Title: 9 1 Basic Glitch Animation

Hello everyone. The glitches topic will be divided into three parts. In them we will analyze what glitches are, their types, and techniques of creating them.
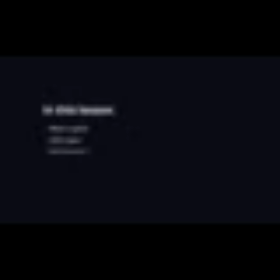0:12 We will also take a look at examples and carry out work on errors. What is a glitch?
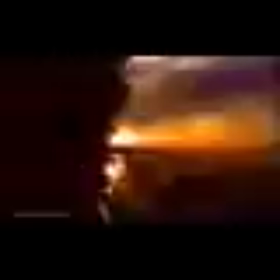0:18 A glitch is a distorted image in motion design. Most commonly it initiates VHS, TV distortions, computer bugs, etc.
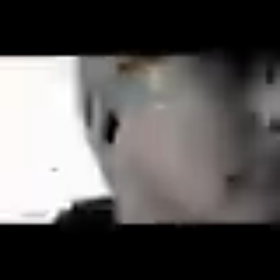0:29 Glitches are characterized by rapid changes in the location of objects, their shape, color inversion, strobe light, repetition of elements,
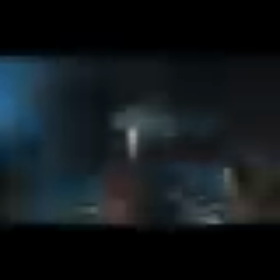0:38 chromatic aberration, digital noise, various artifacts,
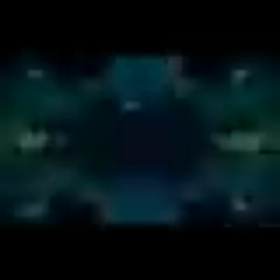0:42 and other additional elements in the form of HUD or other particles. Apart from such familiar glitches that distort videos or photos,
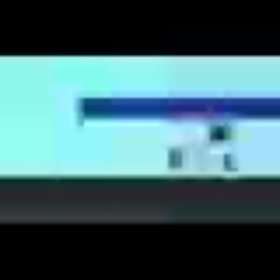0:51 one can encounter stylized flat glitches, textured glitches, and others.
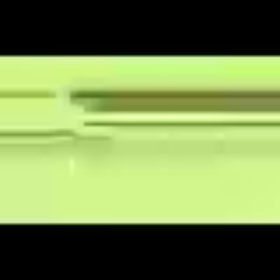0:56 All this applies to various videos and logos as well. Constant experiments in creating glitches are a common practice.
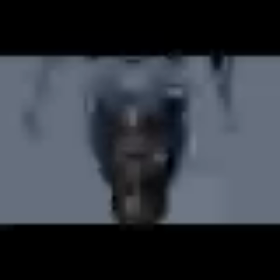1:04 Mixing different techniques and styles is a common thing. Each time you try to add some new features.
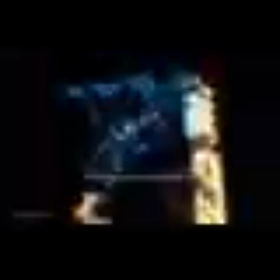1:10 But there should be logic in all of this, a certain dynamics and style.
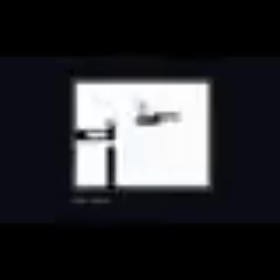1:14 A glitch is not just a bunch of random distortions and effects when it comes to logos. There must be a certain rhythm and dynamics in the reveal. Many glitch effects, animated parts of logo, or distortions may appear at the beginning of an animation. Then the frequency of their reveal slows down and fades.
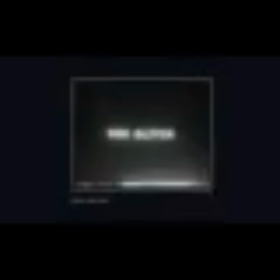1:33 The dynamics of a logo depends on the frequency, quantity, and intensity of effects. To achieve a cool result, you need the control over all adjustable parameters. Apart from dynamics, the same applies to composition. We cannot distribute logo elements or artifacts in the frame randomly.
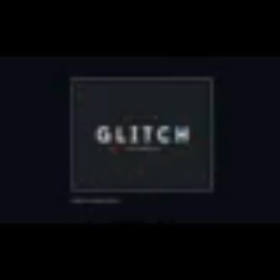1:52 They should direct the viewer's attention to a logo or just look naturally in a composition. We will analyze it in more detail further on. Since styles are often combined, we have divided glitches into three major categories, according to the way they are revealed or disappear. The reveal via parts of a logo, the reveal via elements, and the reveal via effects.
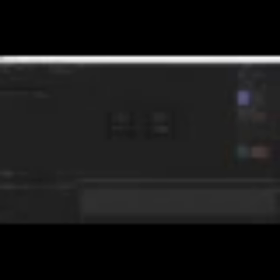2:16 A project is attached to the lesson, with logos in it. You can animate them similarly to the examples in the lesson to improve your skills in practice.
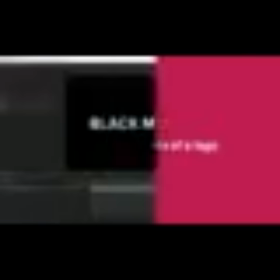2:26 Let's go back to the glitch types. The reveal via parts of a logo is a technique that implies the use of logo parts to create a glitch.
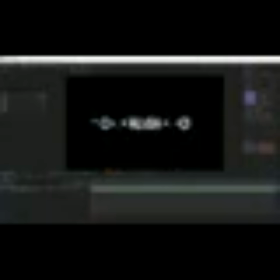2:34 Let's analyze the following examples. Changes mainly happen in basic transform parameters. An animation like this looks quite simple. This is a good solution when you need to create a strict animation without effects and elements overload. In this example, the main reveal technique is the change in the object's transparency.
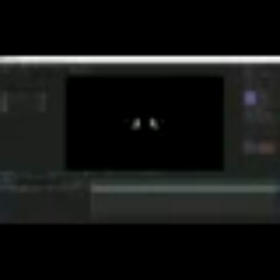2:54 Besides, the logo letters are replaced with other symbols. This adds some technological flavor.
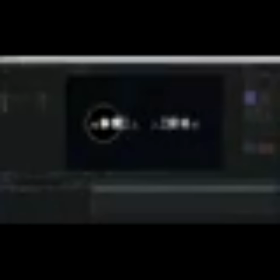3:01 The main thing is to make all changes happen rapidly. Otherwise, the animation may not look like a glitch.
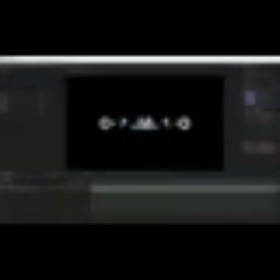3:09 Easings are optional. It's best to do everything on toggle hold keyframes. In the second example, you can see the same technique with flashing letters. Let's create the basis of this animation. Let's animate opacity for the reveal.
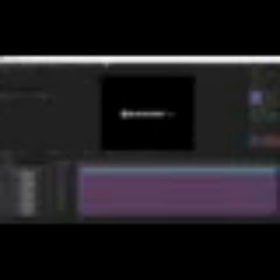3:24 Create animation keyframes from 0 to 100 and put them on each frame. About 8 to 10 frames of such flashes will be enough. Next, switch the keyframes into toggle hold.
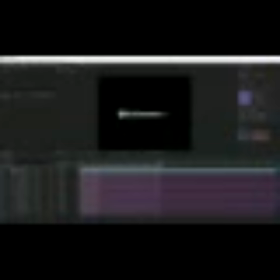3:44 Flashes are too frequent. Let's stretch them to make them appear more rarely. The last animation keyframe stands on the 7th frame. So stretch the keyframes to the 14th frame. The change in opacity remains rapid due to toggle hold.
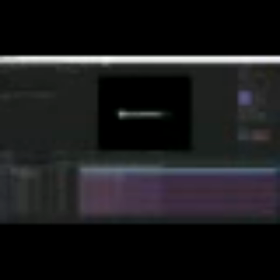4:05 Let's adjust the keyframes more randomly to make the animation more diverse. You may not necessarily follow my example.